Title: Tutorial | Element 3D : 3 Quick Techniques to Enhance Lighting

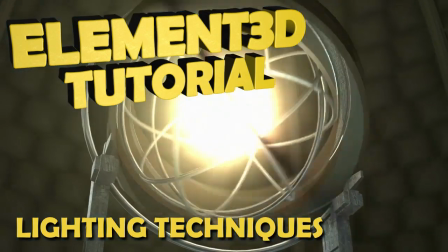0:12 Hello and welcome to another Element 3D tutorial. My name is Josh Burns.
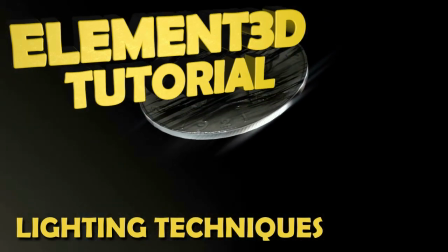0:17 In today's video I'm going to be showing you three techniques on how to enhance Element 3D's glow and illumination output passes.
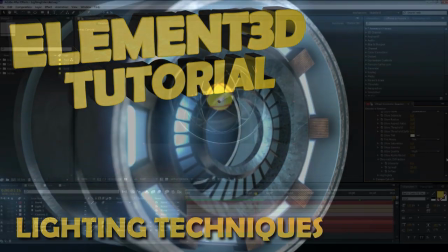0:24 For this first example I'm going to be using this scene here.
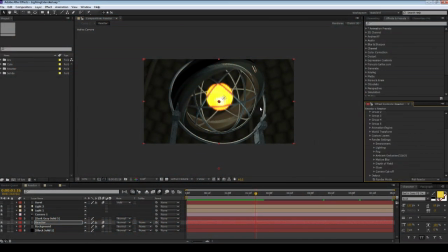0:27 This is a pretty old scene it's one of the first things I made in Element but what I'm going to show you today is how to use a second element layer to create some interesting lighting effects. So what you want to do first is duplicate your element layer, move it to the top. Next thing you want to do is go down to the output and choose illumination.
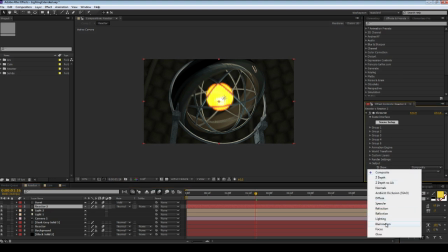0:44 All you get is the illuminated materials and no other materials in the scene are illuminated except for the center core.
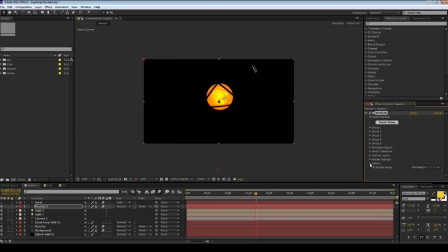0:49 So even though I have glow turned on here, it's not showing up because it's just showing the illumination. Next thing I want to do is add light burst. Turn it up quite high and also the ray length. And so what this is going to do is create light rays. When the core is completely visible, it will flood the scene with light. I wasn't completely happy with the bright orange of the core.
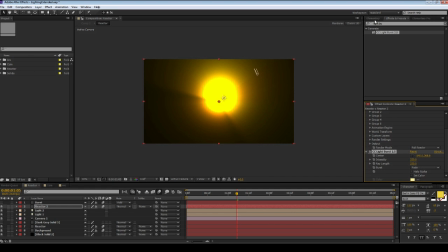1:07 So I just added a tint layer and turn the tint amount down a little bit just to let some of that orange bleed through but leave it mostly a clean sort of a white glow.
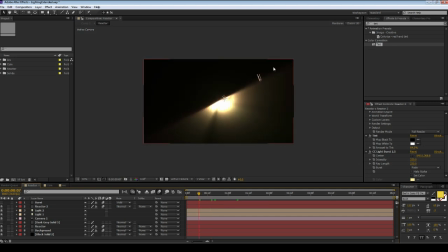1:18 And then you just set the layer to add and there you go. So now when the ring passes in front of the light it'll create this nice sweeping effect and when the core is completely visible it'll really flood the scene with light giving the idea that this
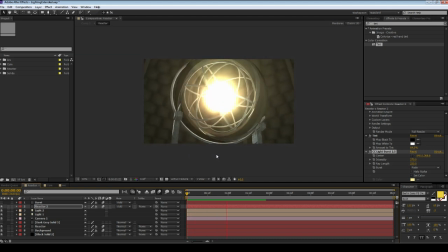1:33 core, whatever it is, is emitting a lot of energy. Now one of the things that's always been a problem when you're using an effect like lightburst,
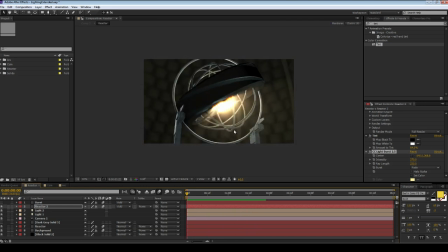1:41 which is a 2D effect, is it's hard to have it linked to the center of your scene. For example, if I were to move my camera over and the core is now over the side, that's not going to work because I'll have to move manually my center point. I found a script on motionscript.com, Dan Everett's site,
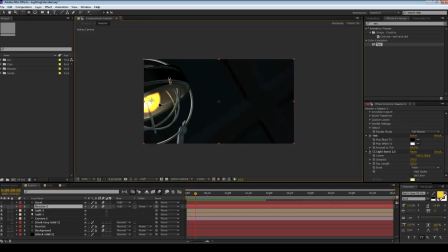1:59 that allows you to link a 2D effect or 2D point to a 3D coordinate. So that's awesome. And here is the expression. So you go to lightburst and you go to the center and you notice it only has the x and y coordinates.
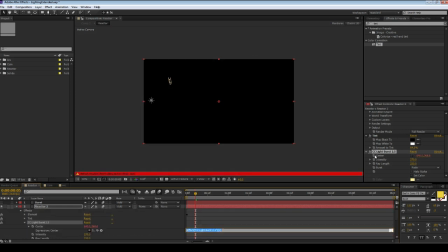2:14 What you do is you alt click, open up an expression, and what you want to do first is create a variable.
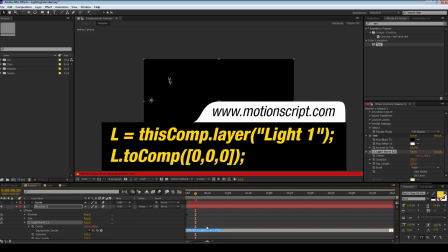2:20 So in this case we're going to go l for light equals this comp dot layer open bracket and then you choose the layer that you want to be tracking in this case there's a light at the center that's when i'm going to be tracking close bracket and semicolon next we want to call up that variable so go l dot to comp open bracket square bracket zero
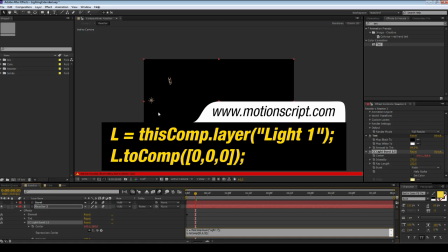2:38 comma zero comma zero square bracket close bracket close and semicolon and if you want an explanation about how this works or why it works go to motionscript.com So now wherever this light is in the scene,
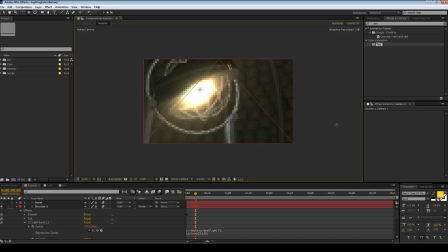2:53 that's where the center of the light burst will appear. So you can also, you can attach it to a null or whatever you want.
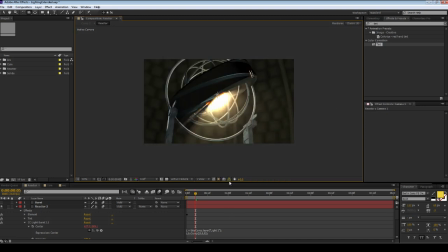2:59 Alright, now here is an example of the final product.
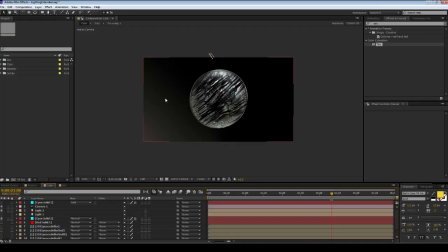3:04 Alright, one down, two to go. So this next technique is a lot more subtle, but it does create a nice effect. So in this case, I've set up the scene so that the light, as the coin flips, sort of dances across the wrecked surface of the coin.
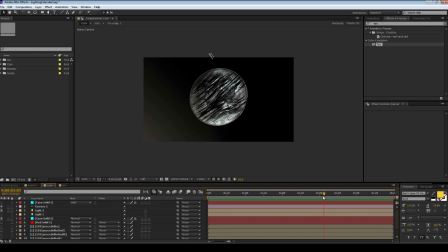3:19 So, what I want to do now is add some diagonal light streaks that dance along with that.
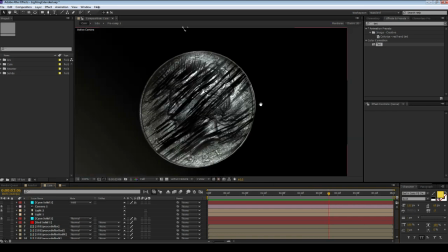3:25 Again, this is the same sort of technique as before, where I grab my element layer and duplicate it, bring it to the top.
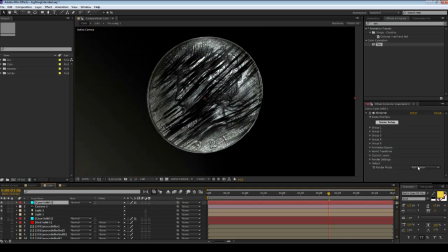3:30 In this case, I'm going to choose Glow. Now, we don't actually have Glow enabled, so you won't see anything happen. What I really want to do is turn the Threshold up, so we're only getting the really, really bright highlights.
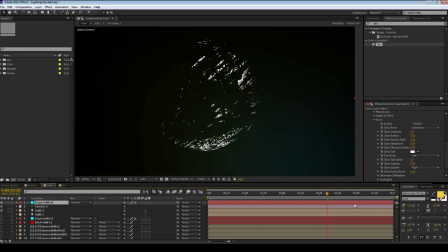3:40 Now, if I turn off my Background layer, you can just see the Glow. And so you can see it's not very much at all. It's just a very, very small amount of Glow that's happening. and that's really what you want for an effect like this because if you have too much it just kind of floods the scene and doesn't look that good first off i'm going to add a very slight fast blur just like three for
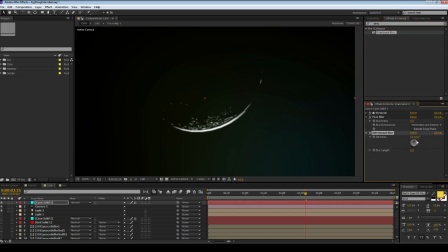3:59 the blurriness and i'm going to add a directional blur and turn it up quite high and go to a slight angle like this and
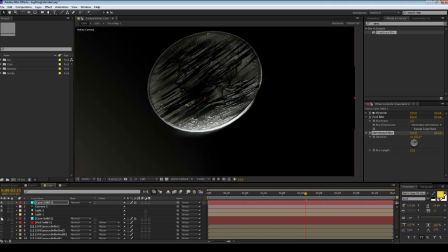4:07 again set it to add you can see here play around with a bit more so now if we were to render the scene see these nice little light rays
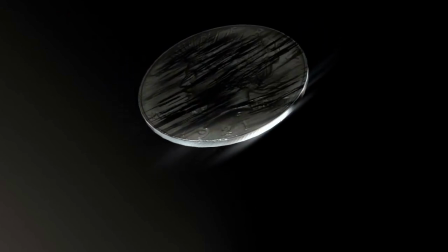4:14 dancing across the coin as it flips. So you can play around with how much blur you want or don't want.